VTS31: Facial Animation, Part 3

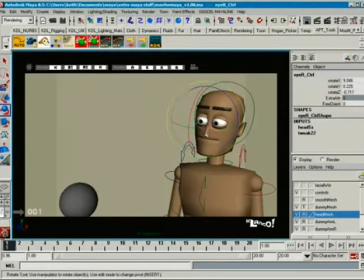[33:42]
One way you can, there's a couple of ways you can do things, but really you just want to get the sense that this is aiming at it. I like this controller because it has these
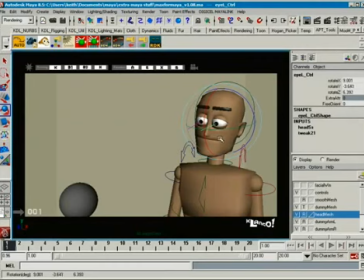[33:56]
lines coming off the eye, so it gives you a sense of, you can kind of line it up. What would really be nice, again, is if you had the ability to make this line grow longer or shorter, so you can kind of make it line up. Okay.
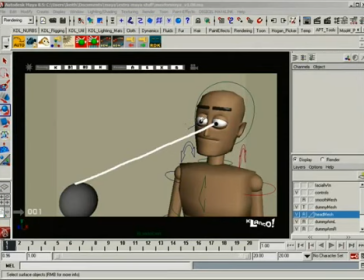[34:12]
So if we would take this and extend it out, shooting a little bit higher, and take this and extend it out, they're a little crossed. And really what you want to do is you want to have this, where they cross, somewhere right in front of it. That's, again, not an absolute, but it's a good rule of thumb.
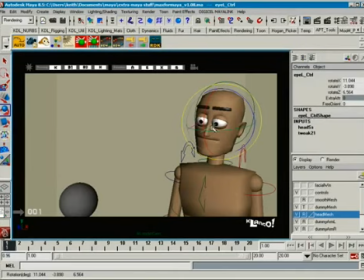[34:31]
So he's okay. So we want to have the sense where this is coming right off of that,
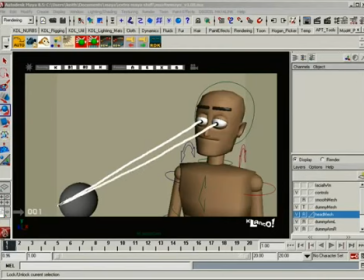[34:41]
and this is coming off of that, and they're crossing on the back side of it. Better, okay? So take this one,
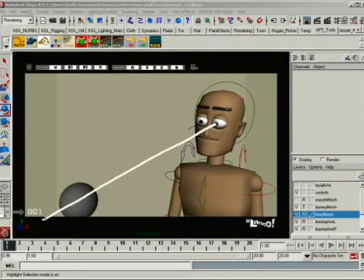[34:57]
and so if we would take and just draw it straight off of that, and take this and draw it straight off of that, and we're crossing somewhere right in there, which is about right. And notice how that
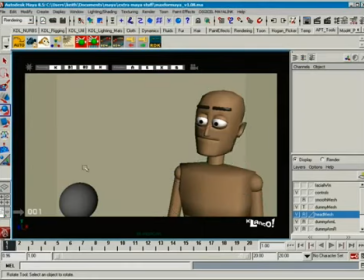[35:10]
feels like he's looking at this thing out in front of him, and actually it's looking like he's looking right about here. So I'm going to go ahead and take both of these and just nudge them over a little bit.
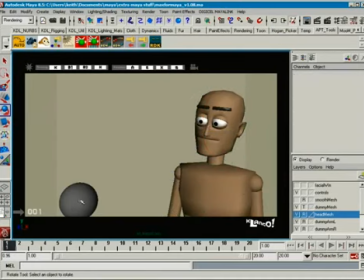[35:28]
All right, so that's looking like he's looking kind of out here. And we'll take this one up a little bit, and it's real particular, but you got to take the time to make sure your eye lines work, because if not, your characters don't feel like they're in the same scene together.
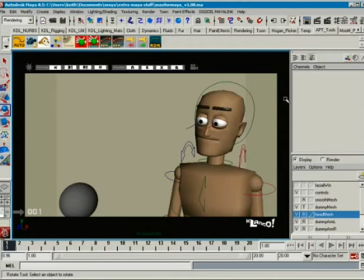[35:43]
They don't feel like they're talking to each other. It feels like you got one character doing his thing and another character doing his thing, and they don't look at each other. And since CG, especially in CG, because the sense of depth is so
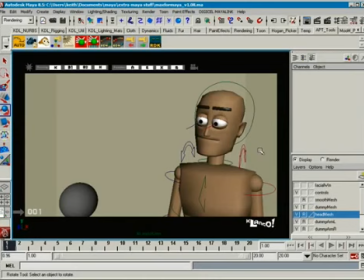[35:59]
distinct in CG, that you can get in real trouble with eye lines if you're not careful to really look at how this is working. Now, this looks good from this scene. You know, it looks like he's looking right about here. Again, let's take a look at where he's actually really looking.
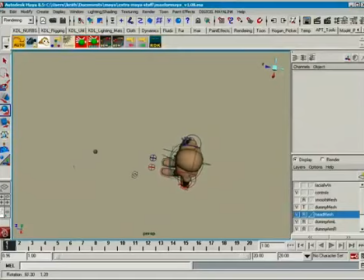[36:16]
Okay, and if we were to take a look at it, the ball is here, and his eyes are looking kind of off here. Okay, I could probably draw that a little bit better, don't you think?
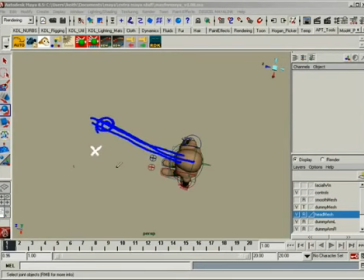[36:32]
So they're kind of looking back here, and you're thinking, well, fix it, dude. I mean, have him look where he's supposed to look. Well, if I did that,
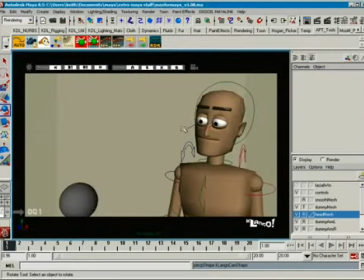[36:42]
I would take both of these things,
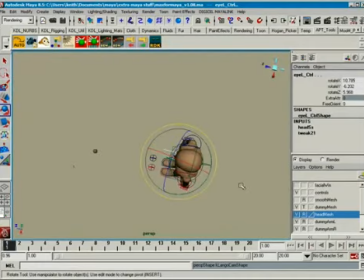[36:47]
and if I rotated them so that it, let me see here, just take this and do global. If I took and rotated them so they were looking where they're supposed to look, which is right here. Okay, we take and we make them look right here. When we go back here, it doesn't look like he's looking at it at all.
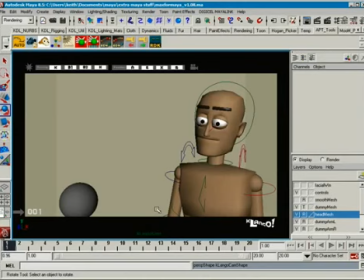[37:08]
It's like this weird optical illusion. Okay, you're thinking, well, okay, well, what's it look like from the side then?
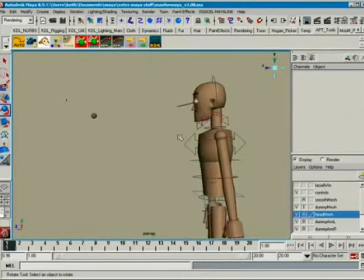[37:13]
All right, fine. We'll just do a pure AMAT. All right, so his eyes are going down, so they're looking under it. So what we want to do is we want to have him look up a bit. So go ahead, fine.
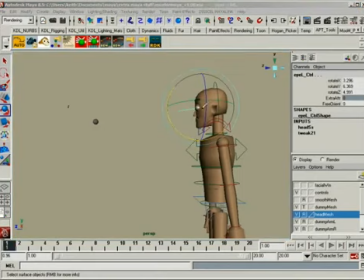[37:28]
We'll have them look up so that they're looking pretty much right at the ball now.
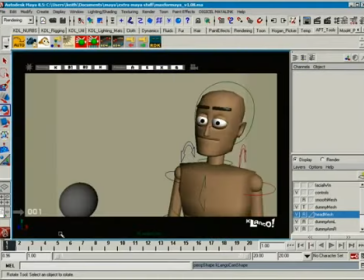[37:34]
Okay? It still doesn't look like he's looking at this thing. Now that is physically accurate, but it doesn't look right.
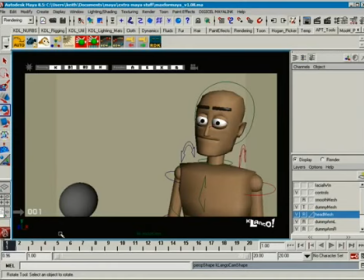[37:43]
I have no real reason to explain to you why that is, other than to say 99% of the time whenever you do something physically accurate in space, it doesn't look right. At least in CG. I don't know why. All I know is it doesn't work. So we've got some stagecraft here that we have to keep in mind.
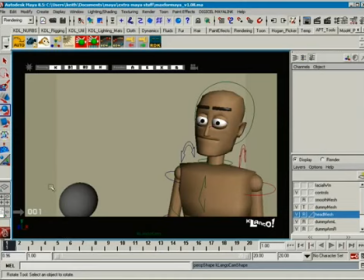[38:03]
This is looking at this exactly, but it doesn't look like he's looking at that. It looks like he's looking somewhere over here. Okay? So, you know, maybe somewhere right about here.
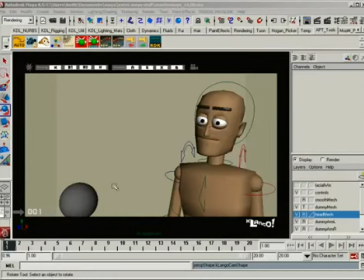[38:18]
It feels like he's blind. Okay? So what we want to do is we want to make sure it looks like now that for some silly reason looks like he's looking at that, but he's not looking at that.
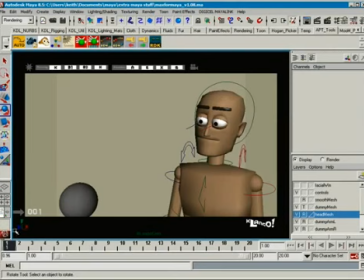[38:33]
He's looking somewhere off over here. But in this world, it just works. You know, you can maybe get a little bit closer if you want, and that feels pretty good.
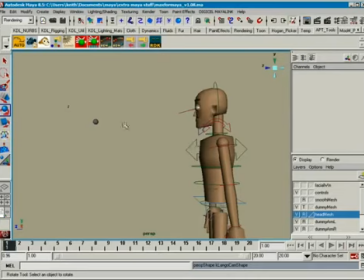[38:48]
But that's still nowhere. It's still nowhere accurate. I mean, this is down below. Golly. I cannot draw a straight line to save my soul today. Still going below.
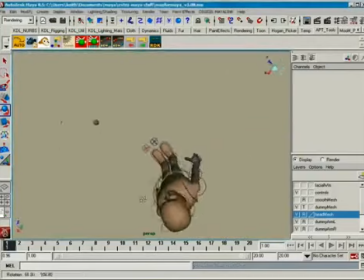[39:00]
And if we look at the top, he's still looking off to the side of it.
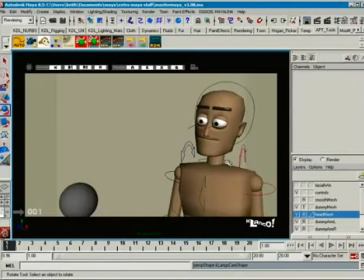[39:06]
No explanation as to why, but that's really important. If you don't do this right, you're going to have a scene that just doesn't look like the character's looking at it. They're talking to one another, and that's really important that you do that. The last thing I want to offer before we wrap this up on the details of the eyes
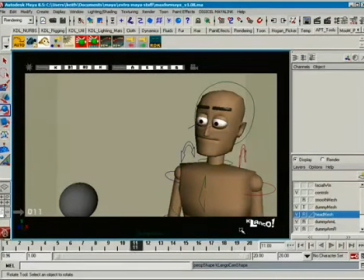[39:26]
is saccadic eye movement. Okay, what is saccadic, or I guess that's how you say it, saccadic eye movement.
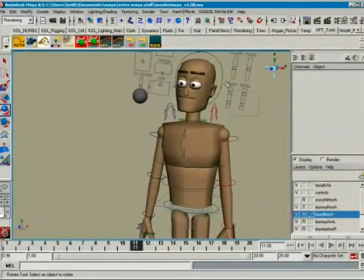[39:34]
And that is eye darts. Okay, I'm going to get rid of this half blank right now because I don't want to. It's going to mess up my scene. So I'm just going to delete those keys. I said I'm going to delete those keys. Thank you.
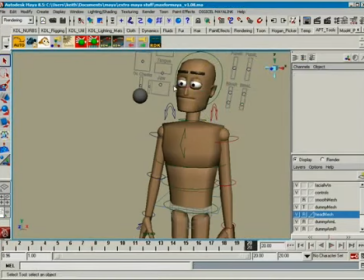[39:50]
Okay, the eye dart, you know, a lot of times it's been very popular to add since, you know,
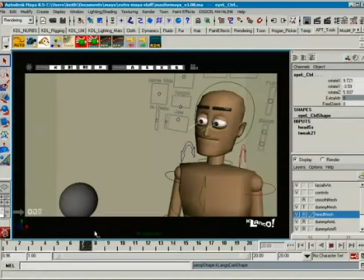[39:56]
Pixar added it a couple of years ago in their scenes, and so everybody's adding it. But you got to understand how to do it. Eye darts are very fast. All right, they're fast and they're lightweight. People don't move their eyes smoothly from point A to point B. In fact, if a character is going to look from here to here, the way we animate a lot of times is a simple,
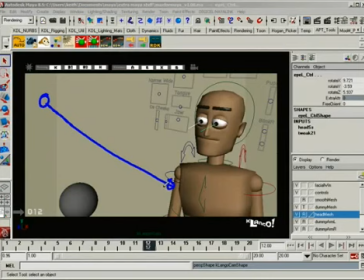[40:16]
smooth line. But that's really not how That's really not how our eyes work. If we animated our eyes exactly the way they worked, it would feel a little bit weird, so we kind of cheat it a little bit. The way our eyes work is we go to here and stop. We go to here, stop.
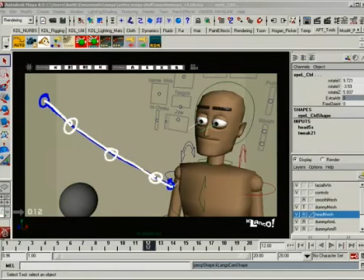[40:32]
We go to here to stop. And we pick that last little bit right there. Or we go from here to here and stop. From here to here and stop. From here to here and stop. And from here to here and stop. And from here to here and stop. Our eyes are all over the place.
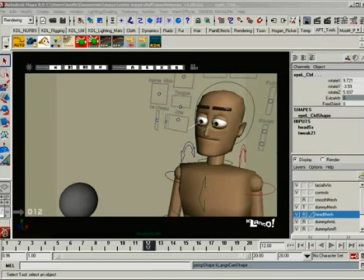[40:51]
We're constantly darting them around, looking at each other. When characters are talking, they talk to each other's golden triangles. They look at each other's eyes and mouth. You know, the stuff is tracking all over the place.
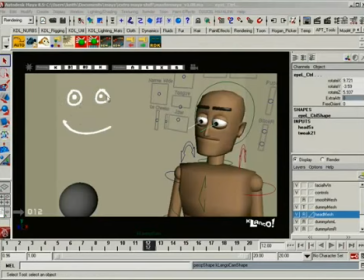[41:09]
And what we do is we're constantly checking around the eyes and the mouth, eyes and the mouth, eyes and the mouth. So that's a good little thing you want to do. If a character's listening and they're listening intently to another character talk, is have their eyes dart back and forth on this little triangle.
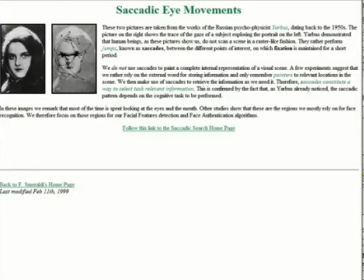[41:24]
Here's a web page that kind of shows you what I'm talking about. I think here's the link right here.
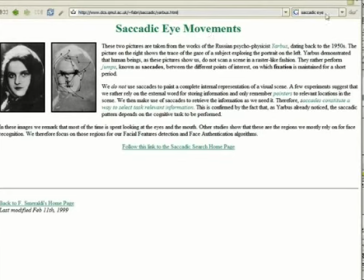[41:32]
DCSQUMULACUK blah fabric Saccadic. Just do a Google Saccadic eye and you'll see it. And here's a picture of a lady, and what they did is they tracked how somebody looks at her.